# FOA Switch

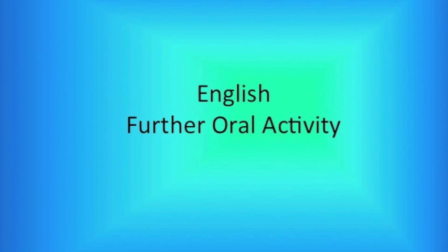(0:00)
Go ahead, Atulia, your presentation. Hi, everyone. I'm Atulia. I'm going to focus on the topic which is of real importance now, that is pollution and everything.
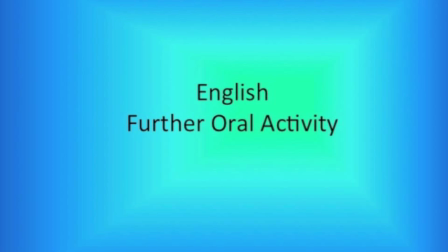(0:13)
We're polluting the earth day by day, and it's getting worse. So, the earth is like inherited, it's not inherited from our forefathers, it's like loaned to us from our future children.
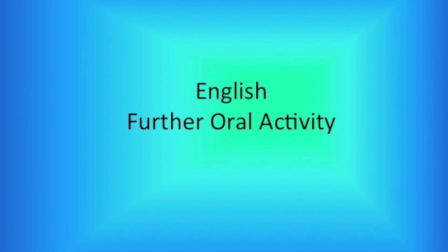(0:27)
So, as in any loan obligation, as in any transaction, is our obligation to return back the earth in a better shape. So, I'm going to focus on MTV Switch ads, which are focused on climate change and global warming. So, I would like you to see two ads now.
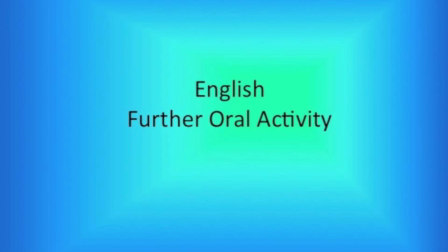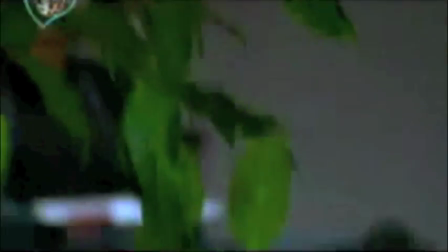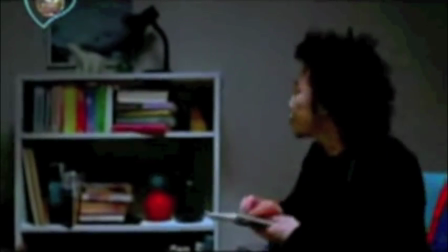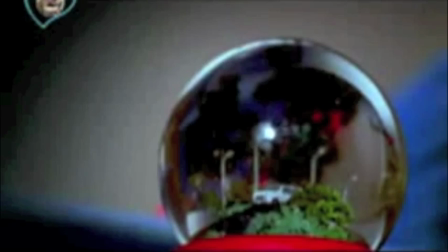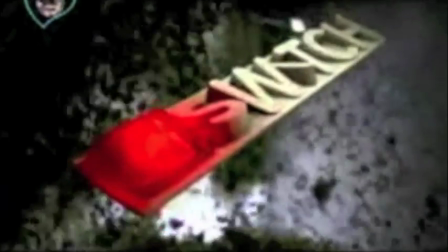(1:32) The small things you do make a big difference. Switch your habits.
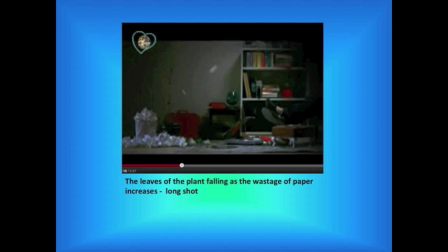(1:40)
We saw this ad and now let's see the camera use. So in this ad, the camera shots are like switching from close-up and long shots. So when we do this, like when the cameraman does it,
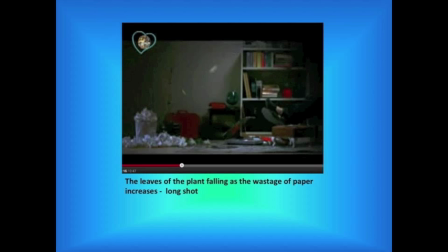(1:56)
It makes us focus on the subject and without the other things like the shelves and everything. And he also captures when the paper is thrown. So this symbolizes that the paper we use also reduces the amount of trees on earth.
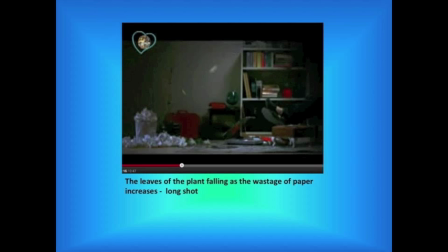(2:16)
We cut down trees for paper.
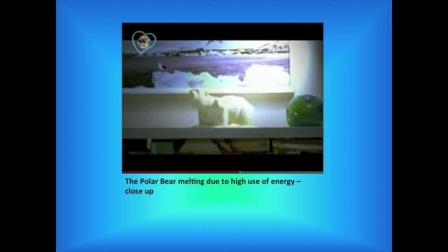(2:19)
So in the next one, the cameraman also zooms in the polar bear. And there's also a picture at the back of it, so it helps us relate more to the Arctic region. And this symbolizes the more energy we use.
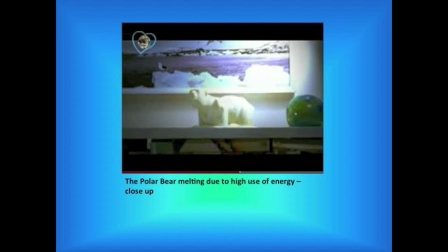(2:37)
It increases global warming and causes the Arctic regions to melt.
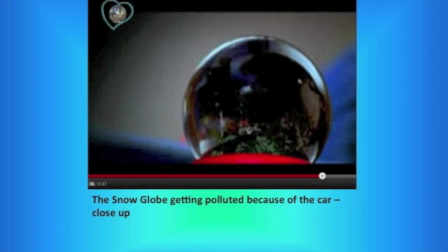(2:42)
And then he zooms again on the snow globe.
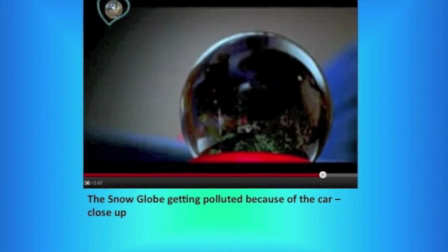(2:46)
But usually the snow globe is of the white flakes, but here when the cars started, the black things swell up.
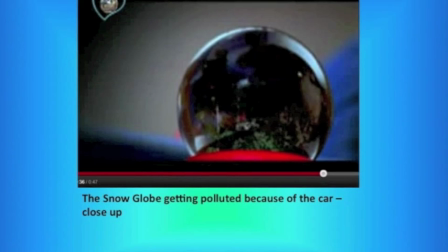(2:55)
So it implies that the pollution we create by using cars and other vehicles.
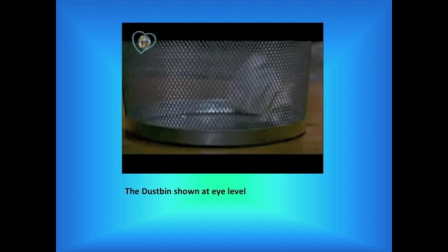(3:02)
And the camera angle is mostly at eye level, but even the dustbin is shown at eye level. Usually we see dustbins like at a high angle or in a bird's eye view, but here this too is shown at eye level.
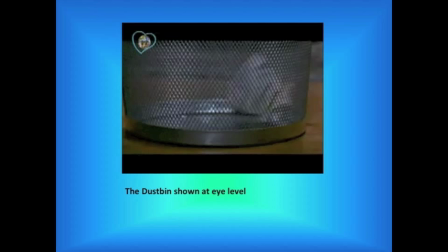(3:16)
So it's like focus now, act now. That kind of thought, it creates that kind of thought.
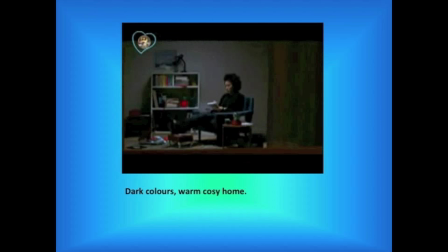(3:22)
And then the image, it's like a warm, cozy home, and the subjects used are the things which we find in normal homes, like the indoor plant, paper,
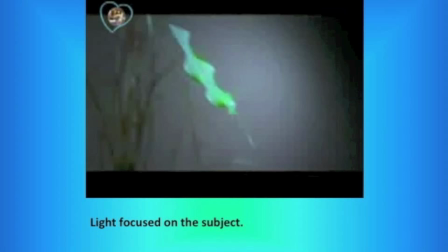(3:34)
the snow globe and everything. The light is somewhat focused on the subject, like as you can see it's focused on the leaf and it's dim around the side. So we focus only on the subject and this helps the audience to focus on
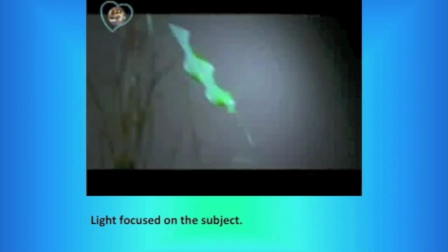(3:53)
it and get a clear view of what the ad is trying to tell us.